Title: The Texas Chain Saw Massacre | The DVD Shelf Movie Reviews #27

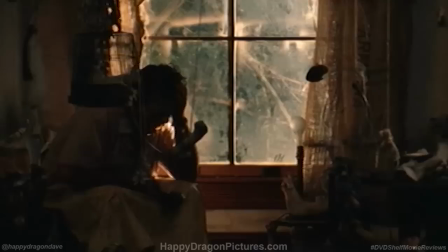In preparing for the part I went to the Austin State School which is a home large campus for retarded persons and I spent several days walking around the campus pretending I was it was a
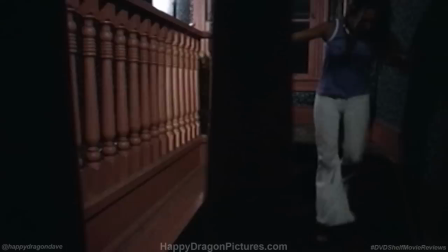student there and or an inmate and I didn't think there was really anything else I could do because
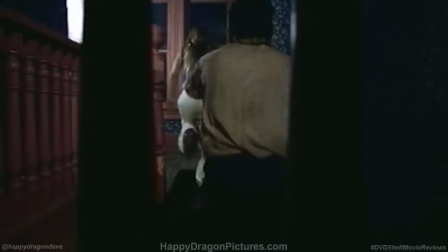I obviously the character really doesn't have many lines and is there really only as a physical presence I thought that was really the only way I was going to be able to define the character anyway, so I spent enough time there to try to learn how to walk a certain way that I felt in some way presented the sort of mental state of this guy.
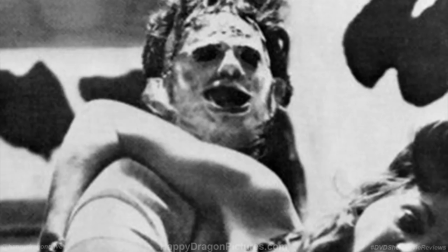There have been seven movies in the Texas Chainsaw franchise,
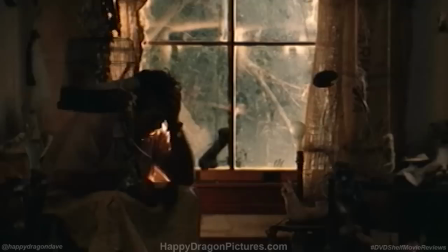but Hanson has only played Leatherface in this first film, and by all accounts, his performance is by far the most interesting to watch and study. Leatherface isn't an evil figure. He's a tragic figure. And he's having a bad day as well. I mean, where do these people keep coming from?
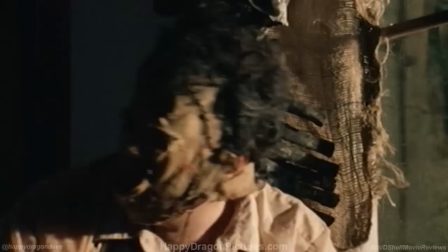I mean, they keep showing up at the door. And he's terrified. Only in this original film do Leatherface's masks truly look like real dried-up sheets of dead human skin. Even with the film's low budget, art director Robert A. Burns' original masks hold up so much better than in any of the other films,
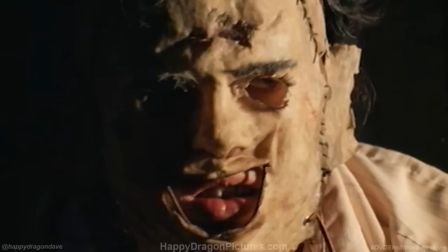where they all look like pieces of rubber that were over-designed by Hollywood makeup artists, not crudely constructed by a crazed killing machine. I worked a long time doing experimentations of material to try to make something that
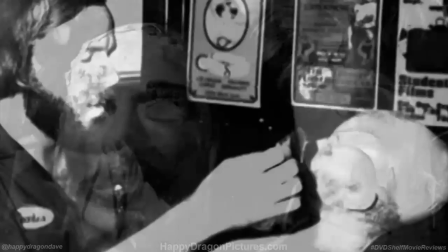might look like human skin that was peeled off and dried. And like the leather faces, we took molds of people's faces and I came up with using
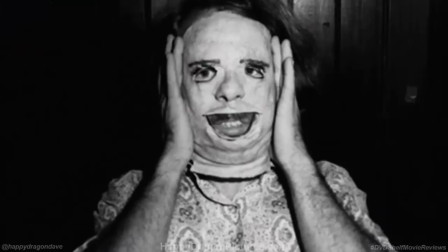liquid latex and some fiberglass insulation material that I could peel off on very,
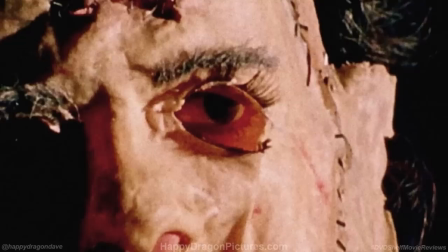very thin sheets and stick in there and so it layered up and it would naturally turn this kind of brownish,
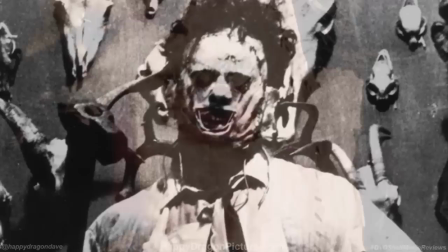yellowish color. It would maintain a bit of the facial form and sewed on things, you know, to make it look like they had peeled somebody's face that they had killed. And then, you know, had the face, had the mouth kind of wired open with wire inside it and wired everything. You could see what they did. You've heard the expression, you are what you eat. Well, Leatherface is what he wears,
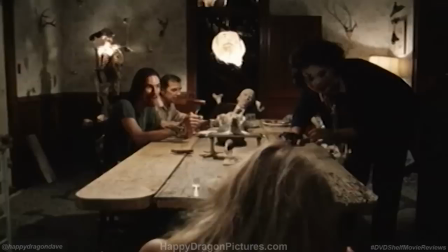you know. he assumes the the personality and the character of the the mask he dons as the film progresses
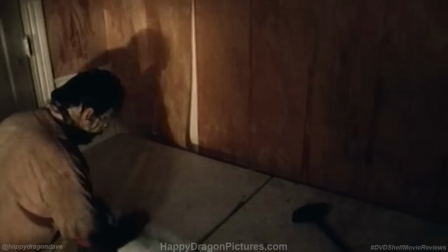Leatherface takes on several different personalities depending on whose face he's wearing be it a man or
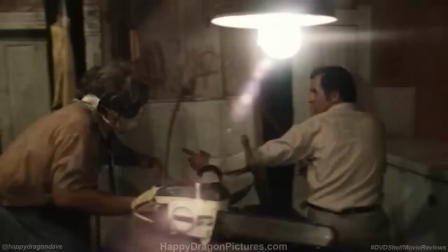a woman there's the predatory hunter-gatherer butcher the submissive housewife and to clean up for dinner he puts on his best three-piece suit and a pretty girl's face complete with makeup this is by the time you got you know pound and a half of sweat in your eyes and your mouth and your nose and your clothes were all sweaty and they hadn't been washed in six weeks.
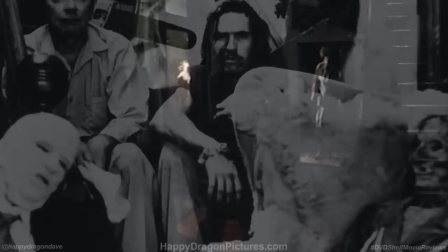It got easier and easier and easier as we took all the environmental aspects of the family to become the family."
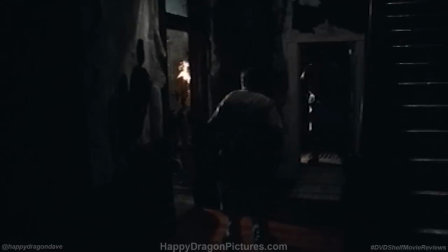Having a dirty old house full of murderous men calling themselves a family is reaching Charles Manson levels of disturbing.
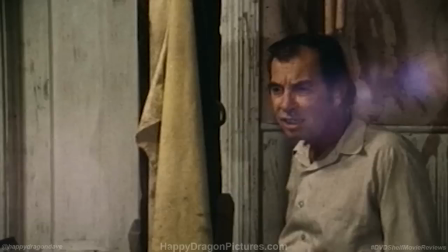But Leatherface, the cook, and the hitchhiker are actually all brothers. And yet the cook feels like the patriarch,
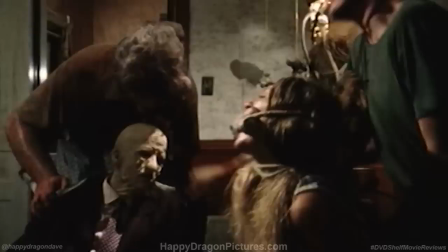the hitchhiker acts like the bratty son the grandpa is practically a baby and when Leatherface is wearing the right face
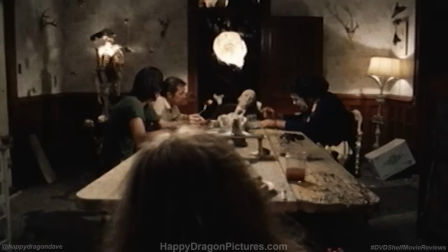well let's just say he's the woman of the house but of course let's not forget grandma or at least what's left of her now when you start to break it down like that it's almost as funny as it is creepy call it a perverted distorted reflection of the typical American family
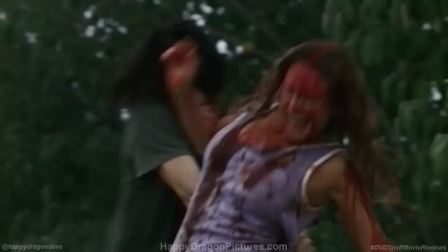in fact Toby Hooper always looked at the film as a dark comedy first and was disappointed that it took years for audiences to notice and that's probably
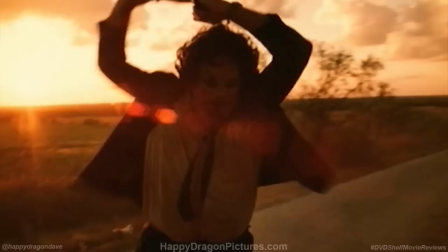because they were too busy being scared out of their wits. But as scary as the film is to watch, the cast and crew would likely tell you that it was even scarier to make.